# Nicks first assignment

Hello everyone and welcome to my video diary where I will explain how TV, video productions and gaming is used to identify pace, mood and tone. So please sit down and enjoy.
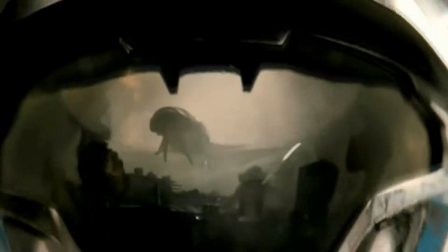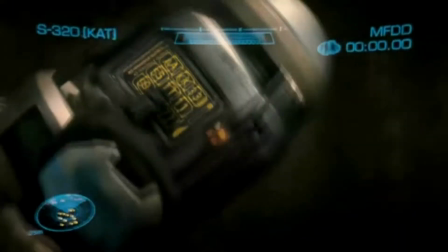(0:22)
So to start off this is a trailer from Halo Reach,
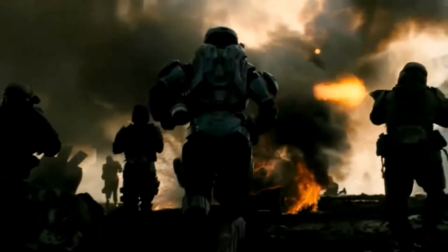(0:26)
she is running through a battleground and the music playing at the start is actually going with the heartbeat to make it sound more dramatic,
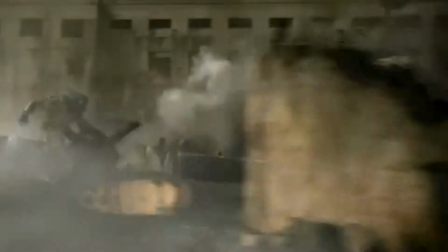(0:33)
it makes it more intense and it makes it involved with the audience.
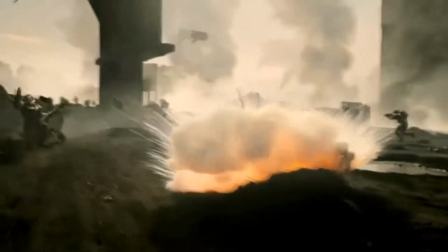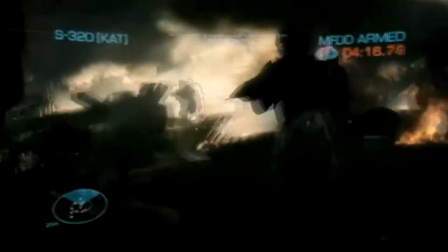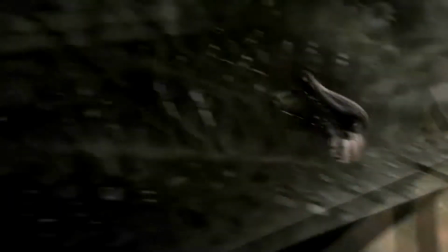(0:48)
The pace of this soundtrack is actually quite slow. There may be a war going on but the music is quite calm and you could stay focused.
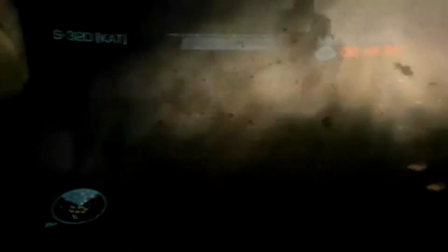(0:56)
What I mean by that is the character's emotions seem to be bottled out and she knows what she needs to do to complete the mission.
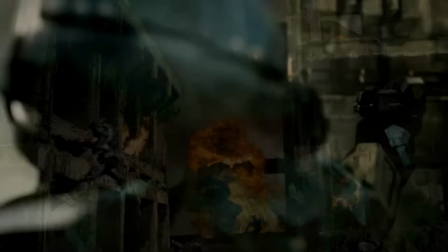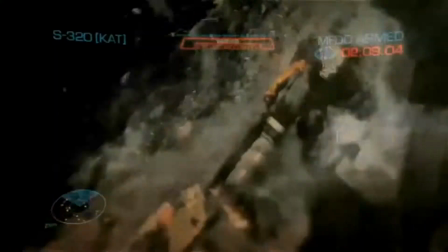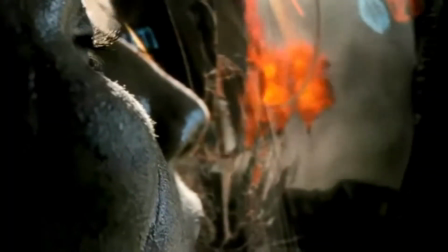(1:16)
The tone of this soundtrack is actually quite calm, but strong. As I said earlier, it's still a warzone, but the track is actually quite peaceful.
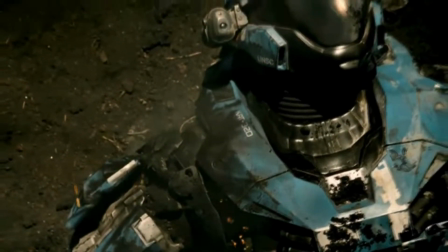(1:25)
The mood on the other hand feels heroic, but when the vocals start to kick in,
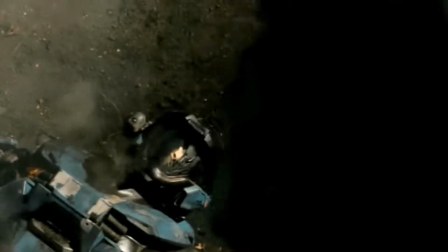(1:30)
it starts to give you a realisation of what has just happened, and that she's not going to make it out alive.
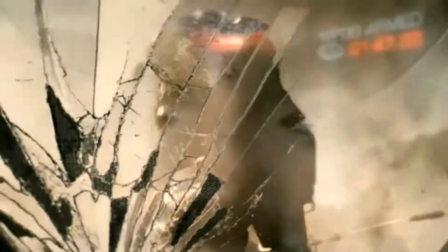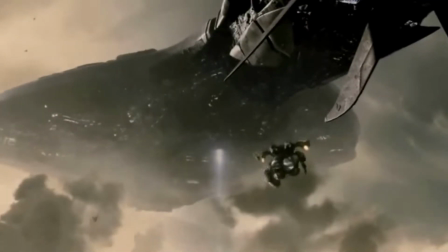(1:44)
The gunshots and explosions help to set the mood and pace,
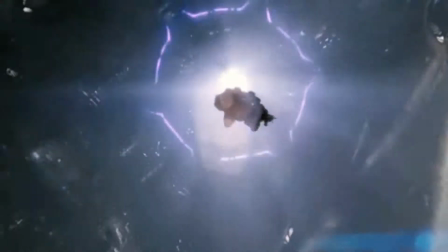(1:47)
and the jetpack sound actually makes me feel sad and uneasy because you know he's not going to come back for her.
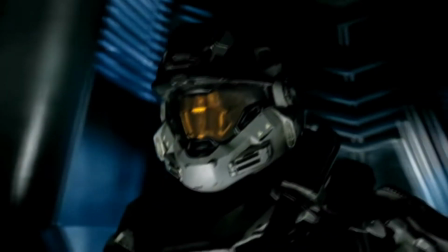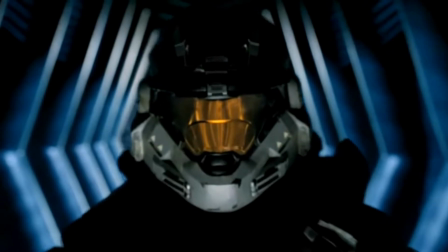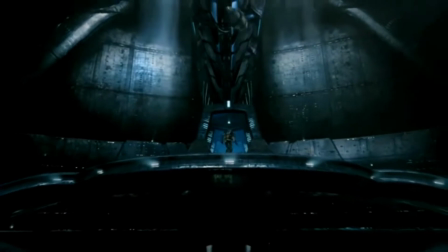(2:06)
At the end there is a big explosion and the vocals are slowly dying down.
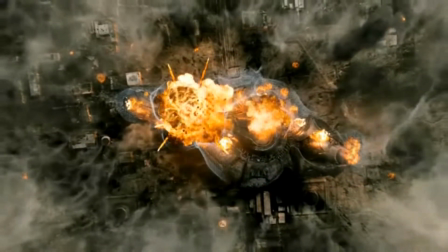(2:11)
I feel this sets it off quite nicely and that you know he has completed the mission.
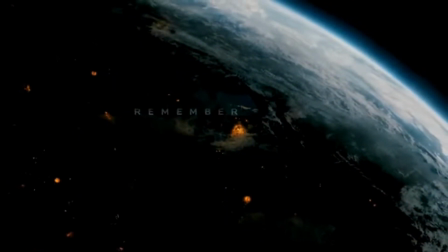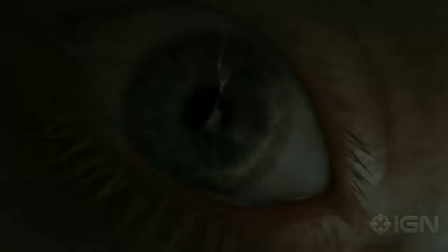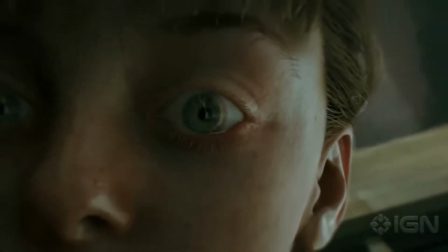(2:37)
This is my second piece that I'm going to talk about. This is the Dead Island trailer.
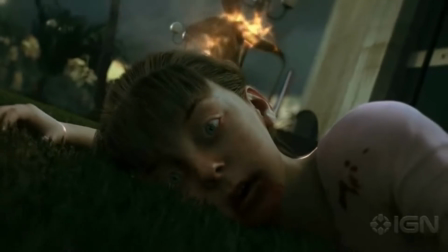(2:42)
It's a It's a lot more emotional than the last one and it's a lot slower paced but I feel it has more impact.
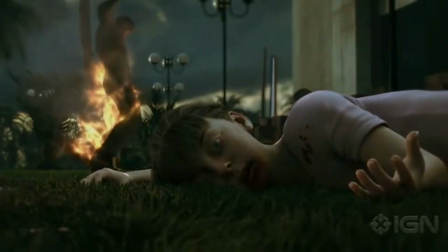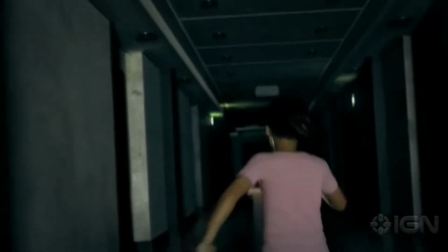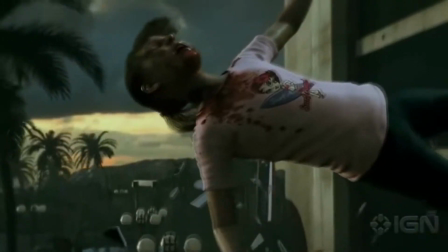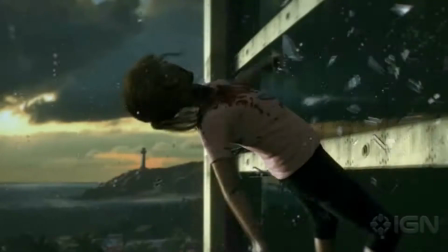(3:04)
Now the mood of this one straight away it's sad and it's a horror.
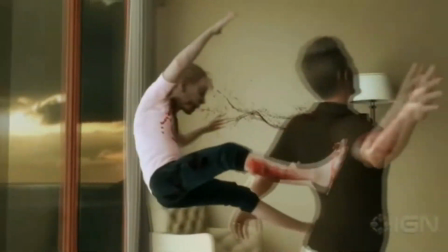(3:10)
You can tell that it's sad because it starts off with a girl laying on the floor and the music in
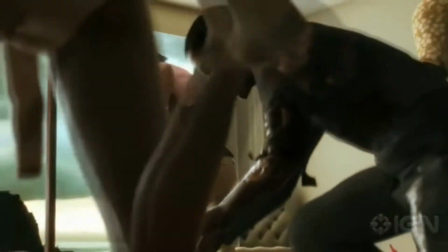(3:15)
general is slow and it kind of goes to the heartbeat just like the first one.
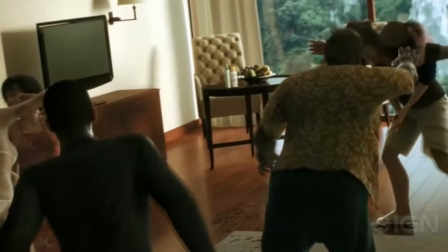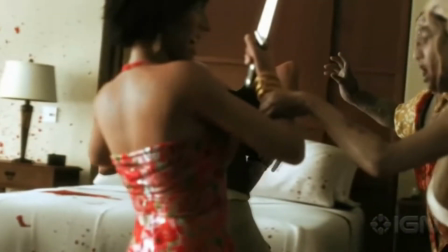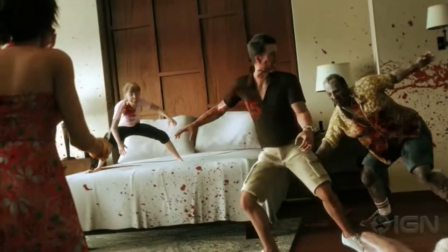(3:36)
Now the footsteps of the little girl and the zombie noises both point to her being bummed.
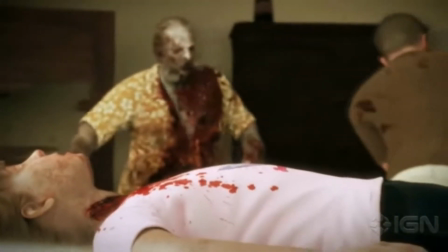(3:41)
This makes it more engaging for the viewer because we don't want anything bad happening to her even though we already know that she turns into a zombie.
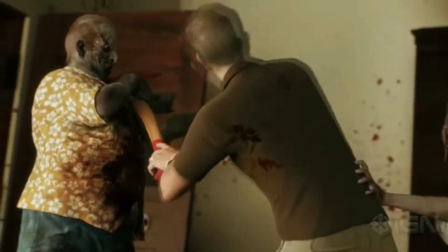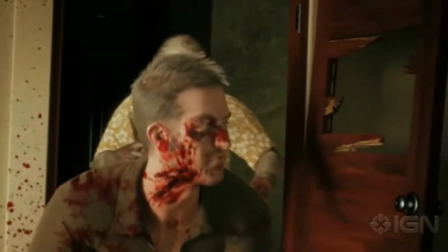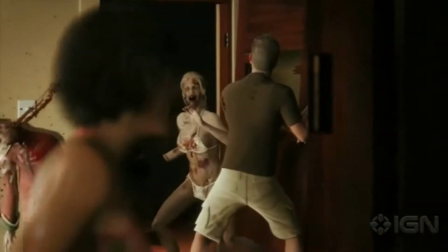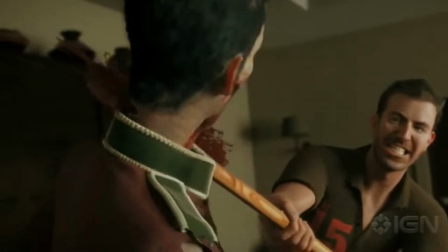(4:04)
The tone of this piece is actually quite mellow.